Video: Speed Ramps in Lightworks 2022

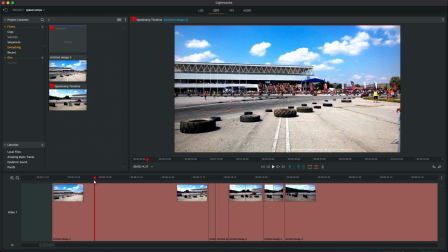[8:09]
out of the speed down or the slowest part of the speed ramp let's have a look come in
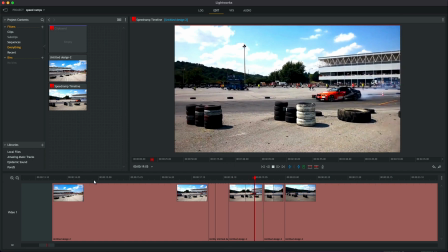[8:13]
speed ramp down highlight the turn and then whip out of
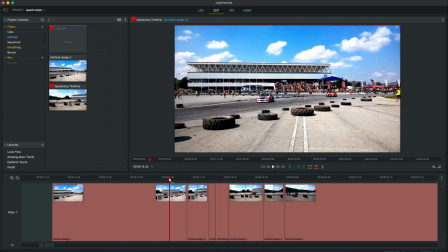[8:19]
the turn that looks pretty cool doesn't it so let's just watch that again let's
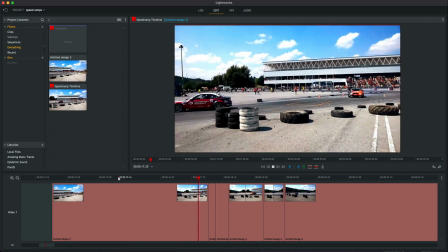[8:24]
press the space bar comes in highlight the turn whip
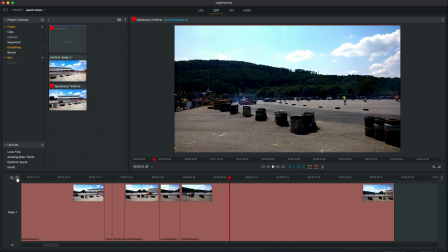[8:29]
out i love that and there we have it let's compare both our speed ramps side by side neither one is right
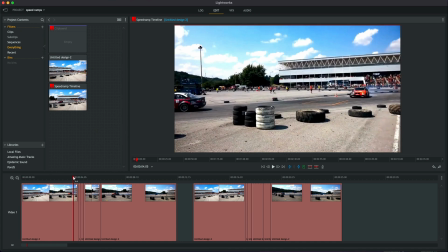[8:37]
neither one is wrong it is what it is it's what you want the viewer to see so let's have a look at the first one again so that was highlighting the driver
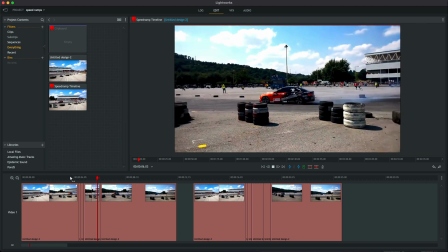[8:45]
and or the car comes in and goes out let's watch that again a little bit further back
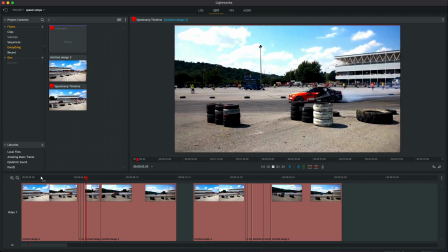[8:51]
comes in there's the driver and we go and
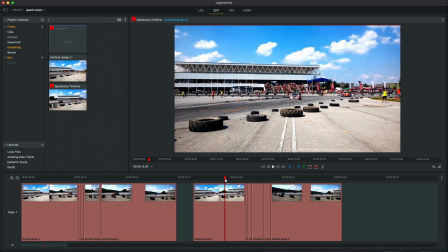[8:57]
the second one was we're highlighting the car's maneuvering its skill if you like coming
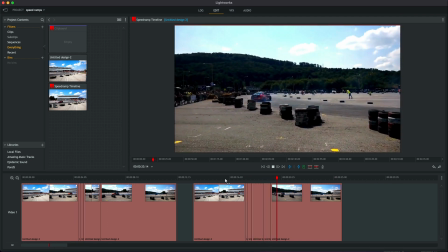[9:03]
in pulling out and ramping out of the slow motion with a speed
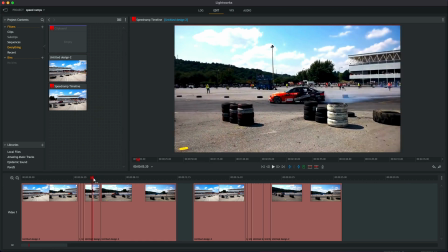[9:09]
up should we um put in a speed up at the end of this 25 let's see if that adds anything so let's go here i
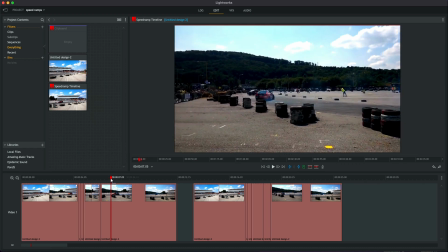[9:18]
don't think it'll be as good but why not let's have a go anyway so let's pull in yeah to about that turn press c right click speed
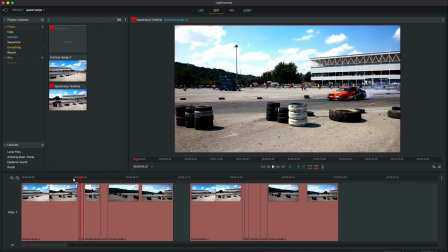[9:28]
140 click on the clip apply it obviously goes shorter press escape now let's have a look does that add anything or does that make it worse let's have a look
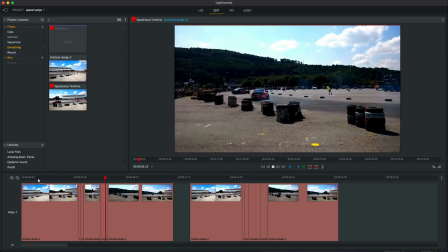[9:36]
comes in speed around driver's cool driver's cool whips out oh that's pretty good isn't it that's really good let's have a look
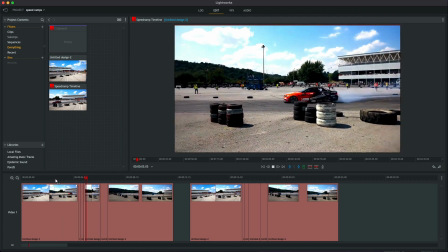[9:44]
comes in and
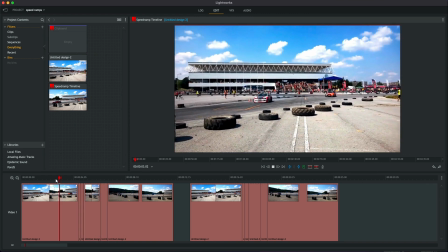[9:47]
whips out oh i really really like that i think it's because the camera's turning at the time makes it look really really
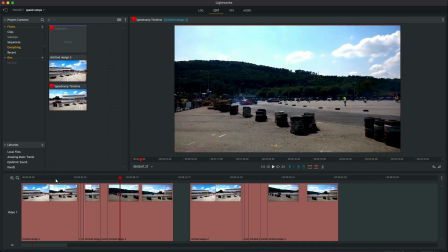[9:53]
effective yeah i think i'll keep that now of course we can go mad here we can ramp up speeds we can ramp down speeds i hope with this video you've seen how easy it is it is not perfect by any means so i would not put this speed ramp of lightworks next to a laptop with
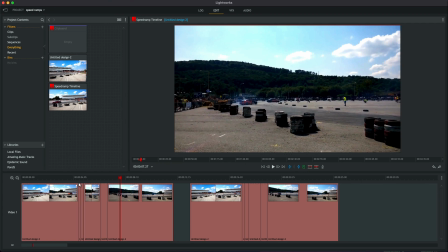[10:12]
adobe premiere doing really expert speed ramps because there is no comparison
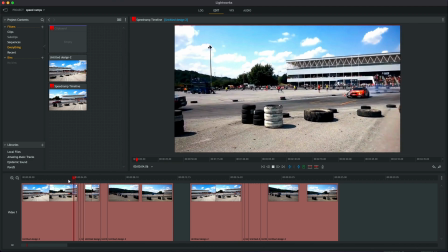[10:17]
but in a pinch making a video and you want to put in a
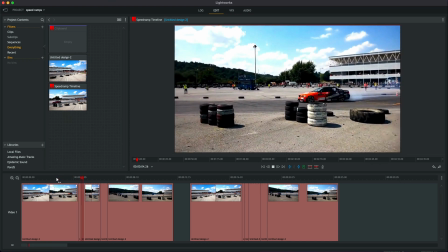[10:22]
speed ramp i hope you can see that it actually works really well and if you use it subtly and not every single you know every minute
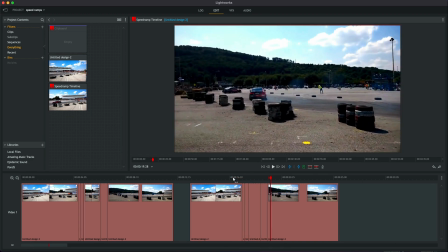[10:29]
of your video nobody will really know the difference it just looks like a normal speed ramp so guys i hope that was useful i hope that inspires
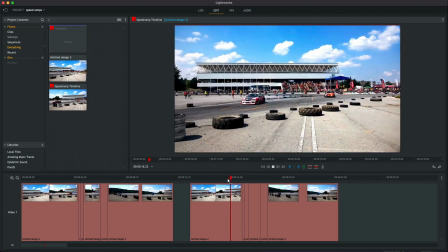[10:37]
you to try other different things in the timeline and not just the same old same old so happy speed ramping see you in the next one Subscribe to the channel if you want to keep up and maybe think about hitting the bell Notifications if you want to be notified every time a new video comes up